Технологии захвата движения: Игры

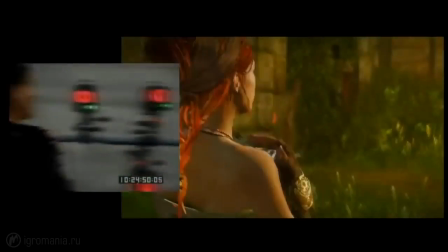По большому счету, лишь в конце нулевых игровая анимация стала действительно качественной,
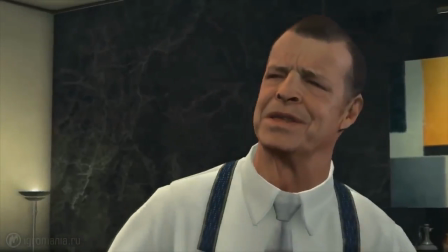а реалистичные эмоции мы и вовсе увидели совсем недавно.
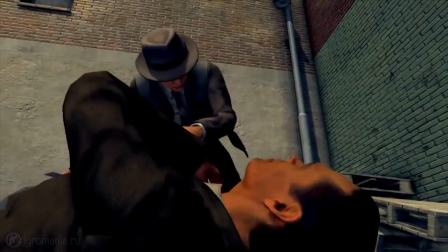Лучший пример — симулятор детектива в Лос-Анджелесе 1940-х годов — LA Noir.
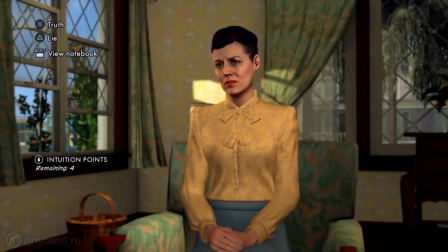Разработчики загорелись идеей сделать допросы по-настоящему натуралистичными,
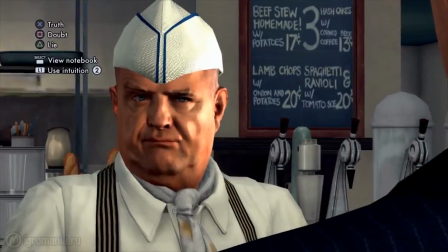чтобы по мимике подозреваемого можно было понять, врет он или нет.
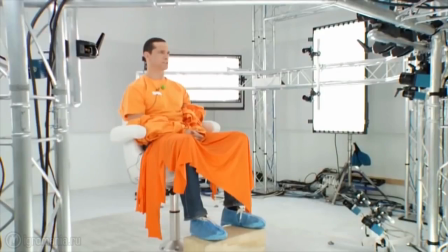А потому не поскупились на новомодную технологию Motion Scan от австрийской компании Analysis.
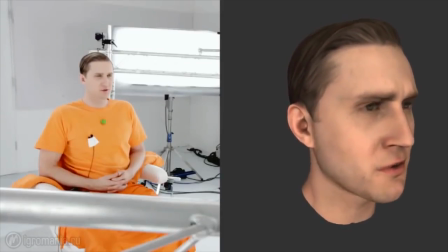С ней для захвата не нужны ни маркеры, ни смешной костюм, ни какая-либо очистка данных.
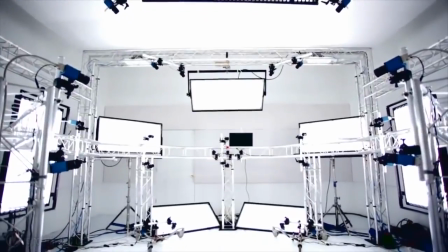Лишь одна ярко освещенная комната и 32 камеры очень высокого разрешения, снимающие с частотой 30 кадров в секунду.
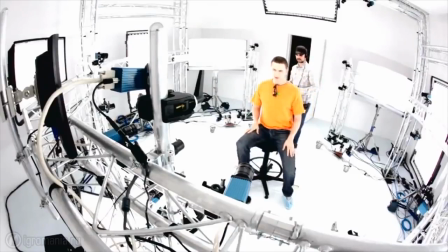Ну и сидящий в центре сцены актер, разумеется.
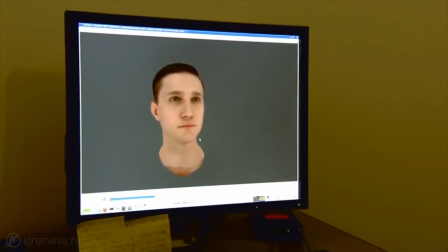Камеры охватывают его лицо со всех возможных углов, а на выходе дают очень живую анимацию.
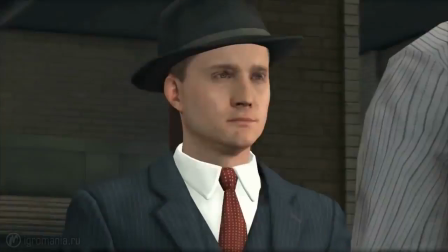Правда, минусов у Motion Scan тоже хватает.
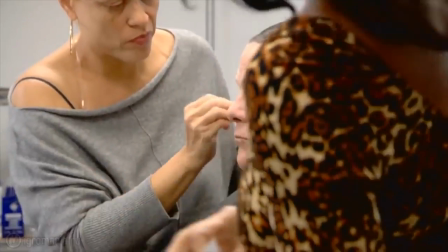Во-первых, актеров нужно гримировать перед съемкой, и сделать какого-нибудь фэнтезийного героя достаточно сложно.
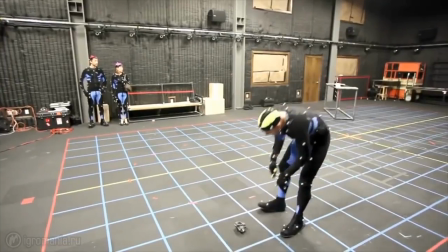Во-вторых, проводить захват приходится в два этапа. Сначала классический motion capture для движения тела, а затем лица.
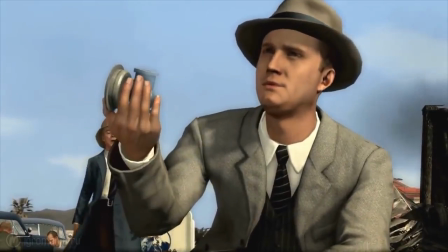После того говорящую голову сажают на плечи компьютерной модели.
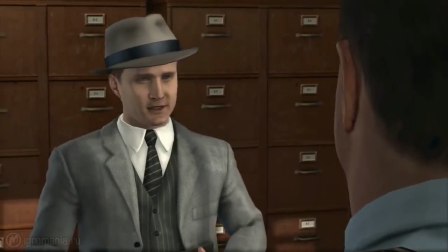Как отметил Дэвид Кейдж, это делает верхнюю и нижнюю части персонажа несколько обособленными.
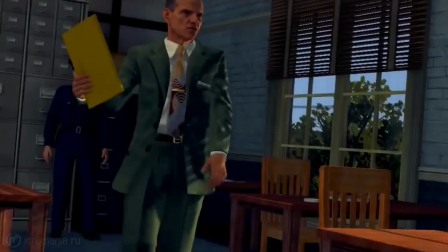В повседневной жизни мы постоянно наклоняем голову в разные стороны во время разговора.
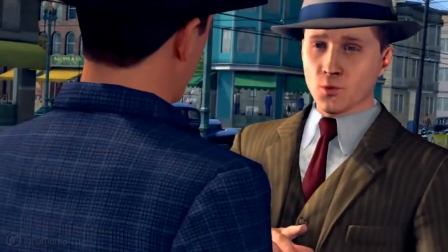Но когда сидишь в кресле, менять положение нельзя, и результат смотрится хуже.
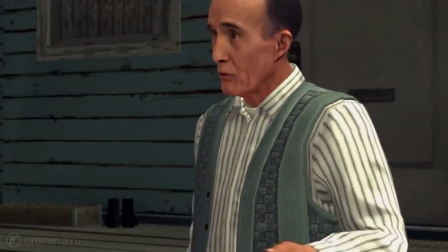I saw three goddamn Mexicans going to work on it. Can you tell us what they were doing?
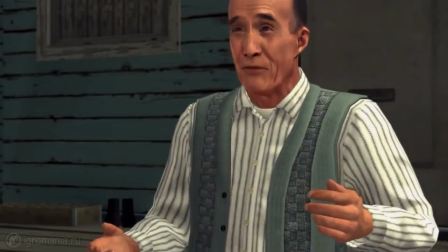Using the headlights of an old Ford so they could strip the thing. I yelled out to them, I'll call the cops.
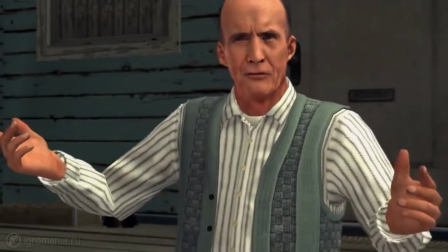So they loaded up their car and drove off, tooting and hollering and yelling obscenities at me in Mexican.
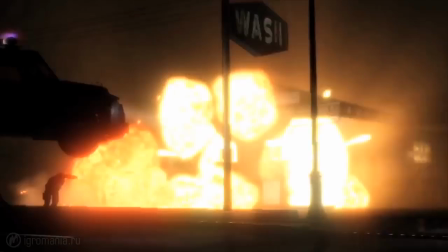К мнению геймдизайнера стоит прислушаться. Он знаком с технологией захвата движений не понаслышке.
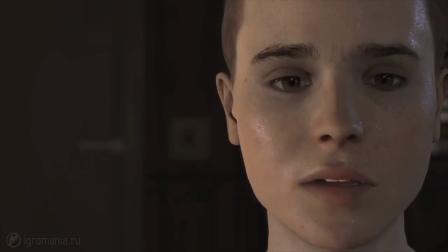В Beyond Two Souls задействовали самый большой объем motion capture за всю историю игростроя.
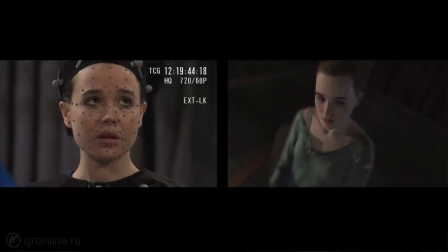Разработчики отсняли больше 300 персонажей,
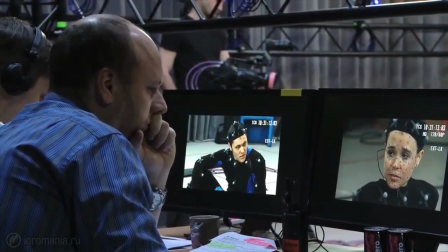создали 23 тысячи уникальных анимаций, а сам процесс растянулся на целый год.
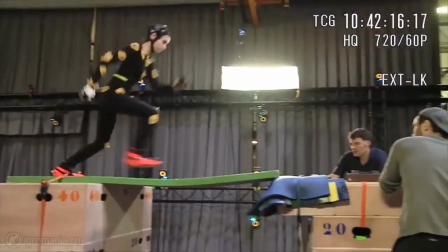Впрочем, не мудрено. Игра от Quantic Dream не принадлежит к жанрам, в которых действия имеют право повторяться.
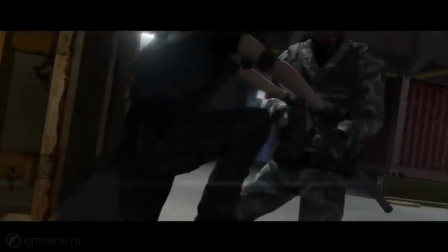Это интеллектуальное кино, где каждое сражение, прыжок и открытие двери должно быть уникальным.
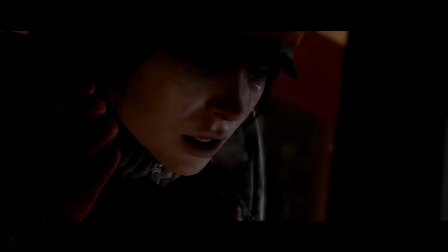Более того, это одна из немногих компаний-разработчиков в мире, где умеют делать качественный performance capture.
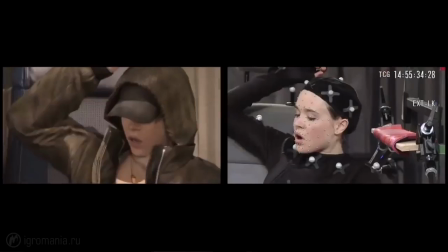Одновременная запись движений тела, лицевой анимации и голоса позволяют сильно ускорить производство.
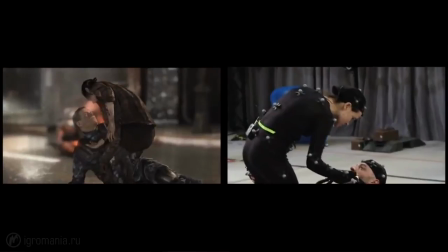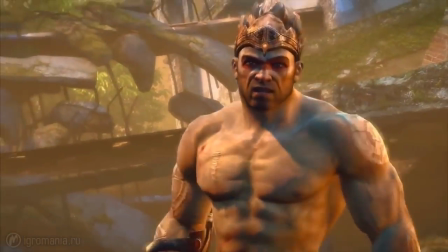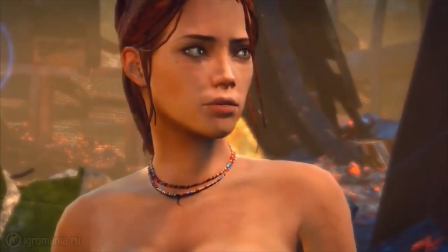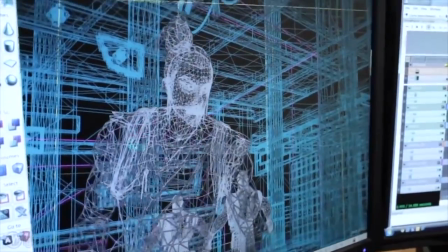Но до перехода к сложному performance capture игровая индустрия прошла длинный путь.
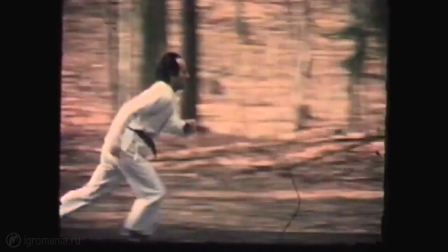Поначалу лучшей анимации удавалось добиться при помощи все того же ротоскопирования.
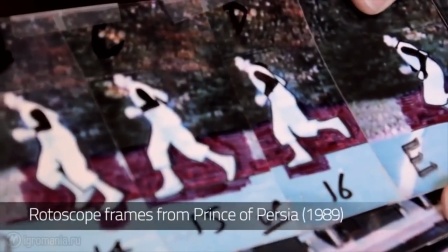Самый яркий пример — первый «Принц Персии».
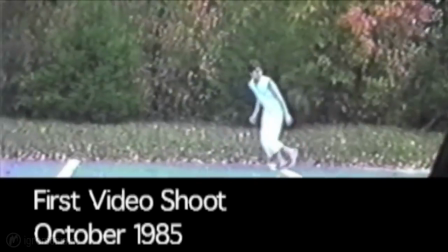Его создатель Джордан Мехнер обрисовал движения своего младшего брата, а также кадры из некоторых фильмов.
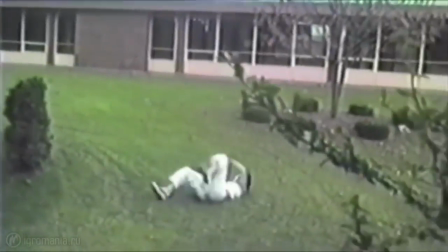В 1993 году Мехнер пошел еще дальше. Основал компанию,
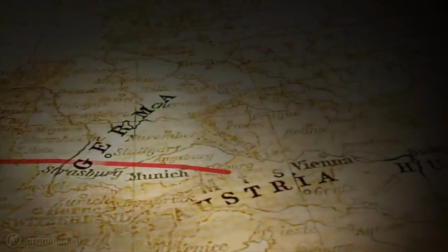выбил немыслимый по тем временам бюджет в 6 миллионов долларов и на протяжении целого месяца вел съемки с живыми актерами.
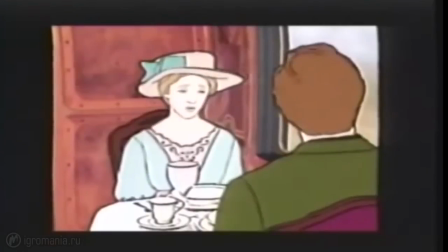4 года спустя полученный материал стал основой для одной из самых
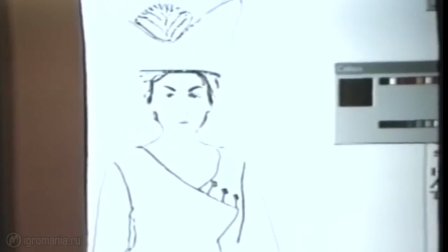необычных и самых недооцененных игр в истории — «The Last Express».
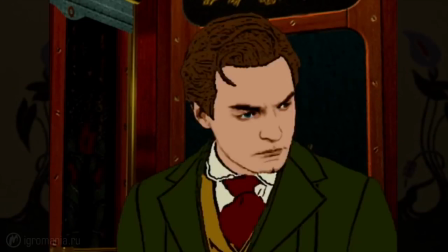Она поражала сценарием и концепцией, где все события происходили в полностью реальном времени.
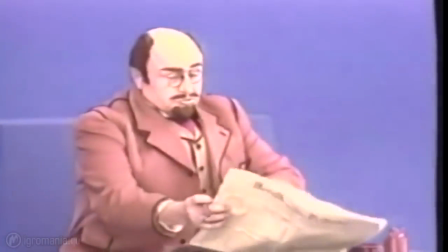Игра не ждала игрока. Если он не оказывался в нужное время в нужном месте, все случалось и без его участия.
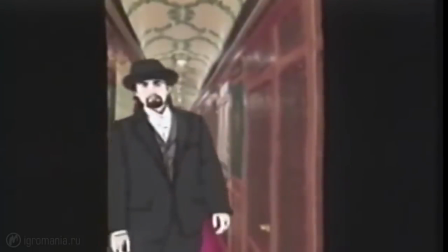А визуальная стилистика напоминала ожившую раскраску, примерно как в фильме «Помутнение» Ричарда Линклейтера.